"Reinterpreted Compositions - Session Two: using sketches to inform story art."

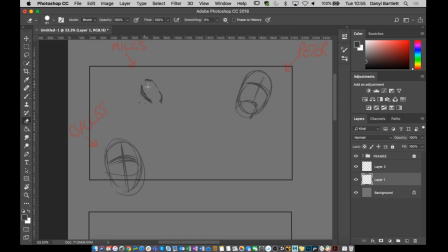Actually, you know what? Let's just redraw it. So this head's going to be about here, a little bit smaller.
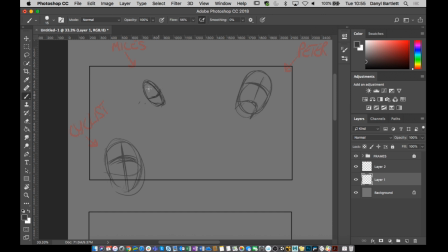I want to kind of flex it, and I want to bend it. Maybe even flex it lower than that, actually. Yeah. So I want to see mostly the top of Miles's head, and I want to get his shoulders really high. So I'm just making a note on his shoulders. Let's get rid of that.
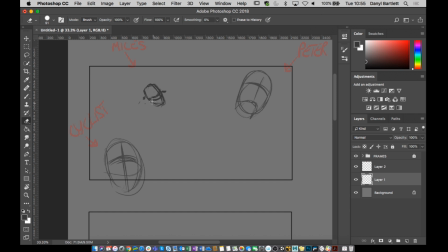What Miles is also doing here in terms of head position is he's looking at Peter. So straight away, what that does is that says to our audience, oh, he's looking over there. What's he looking at? He's looking at Peter. So we're just guided towards this. We're guided towards this position.
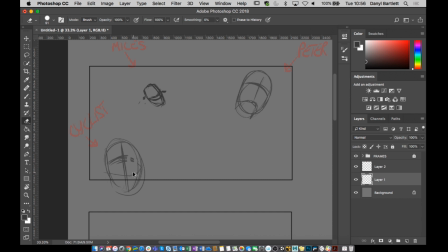The next thing I'm going to do, just to really cheat, and you can because it's animation, is obviously this guy's terrified. So he's going to be wide-eyed. We know that. And he's probably going to be kind of open-mouthed.
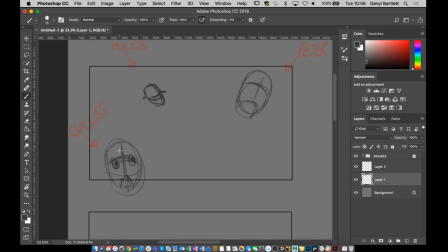But what I want to do is I want to put, like, get his eyebrows up really high. And obviously he's got a massive bike helmet, so that's going to kind of play into it a little bit.
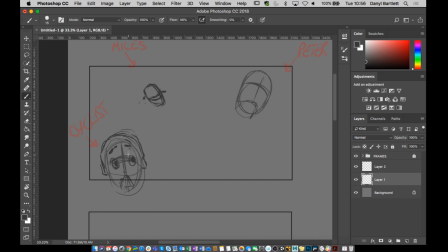Yeah, I want to really push it so that his eyes are kind of directed straight upwards as well. So everything is going to push us to look in a very specific way.
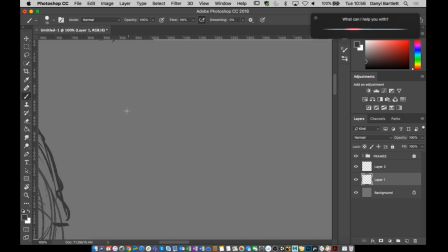So I might go in a little bit. All right, calm down, Siri. So I'm
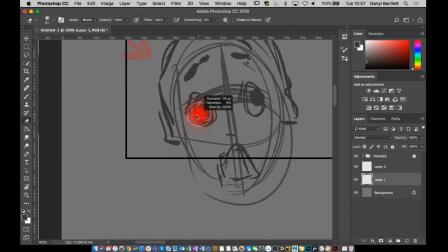just going to bring this down a little bit. Just kind of clean that up. Might even push his eyes a little bit higher. So just kind of go up, push him up as high as I can.
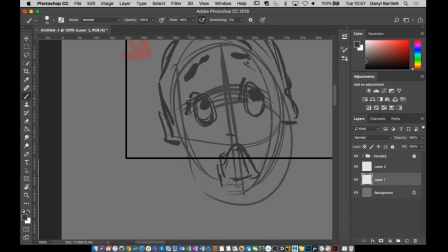Yeah. So this is just my rough sketch. This is just me working out, like, okay, what's the relationships here?
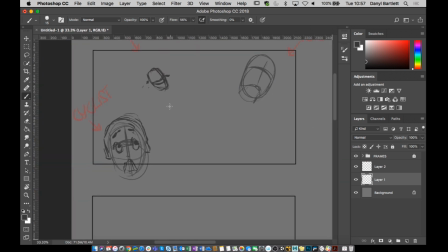So the next thing I said was that I wanted to create some movement and direction. So I need to think about, well, Peter's going to be, I said Rocket Man, didn't I? So I think we should do that. I think that's going to work. I think the Rocket Man thing is going to work really well.
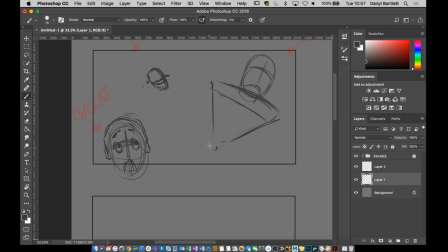So just to kind of have him, yeah. And even to the point where even his hands are just going to be like right down, like by his side, just sort of sticking out awkwardly like that.
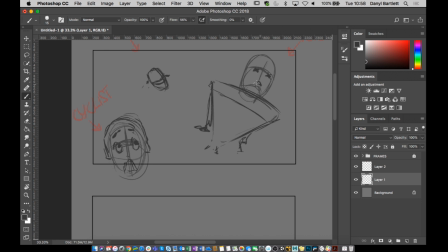And then obviously he's going to be completely out of it. Okay. So that's my first position. The cyclist, I think I'm going to bring an elbow up. So the reason I'm going to bring an elbow up is because I want a line.
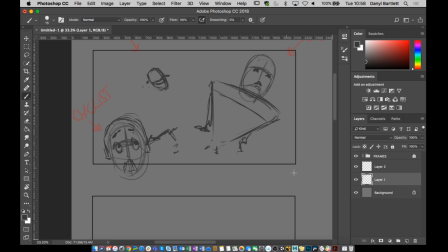I know it sounds mad, but I literally want to draw a line that says "look up here." Okay, so I'm going to bring this guy's elbow and shoulder right up as high as I can. Actually, I'm not going to like go overboard with it. It's going to be kind of like that, but it just creates a movement there.
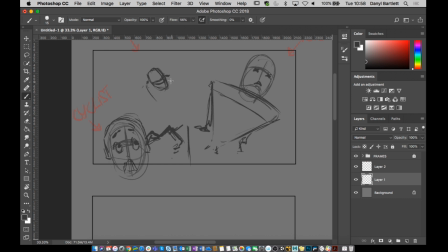All right, and then the next thing I'm going to do is I really want to play on those kind of Spider-Man shapes. I think this is the point where we do that. So I'm going to get this kind of folded over as much as I can, and kind of get like a.
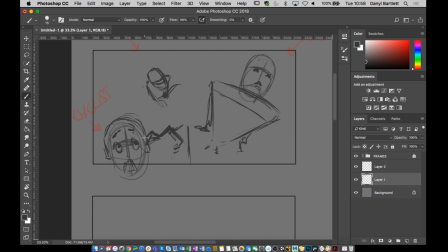I don't know what I'm doing. Sorry, I just realised I'm drawing like this. What am I doing? I should just look down. Yeah, I want to kind of, those really big like knee shapes, and then maybe kind of pull his arms forward like that.
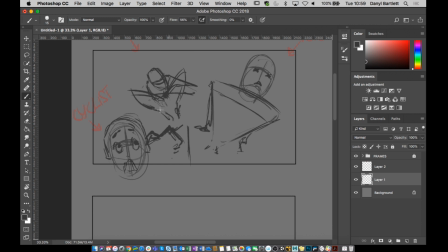because obviously he's got a coat. That's the other thing. That's the other. All right, we can play on this even further. Actually, because he's wearing a trench coat. I'm gonna flap the coat so it looks like a Superman cape.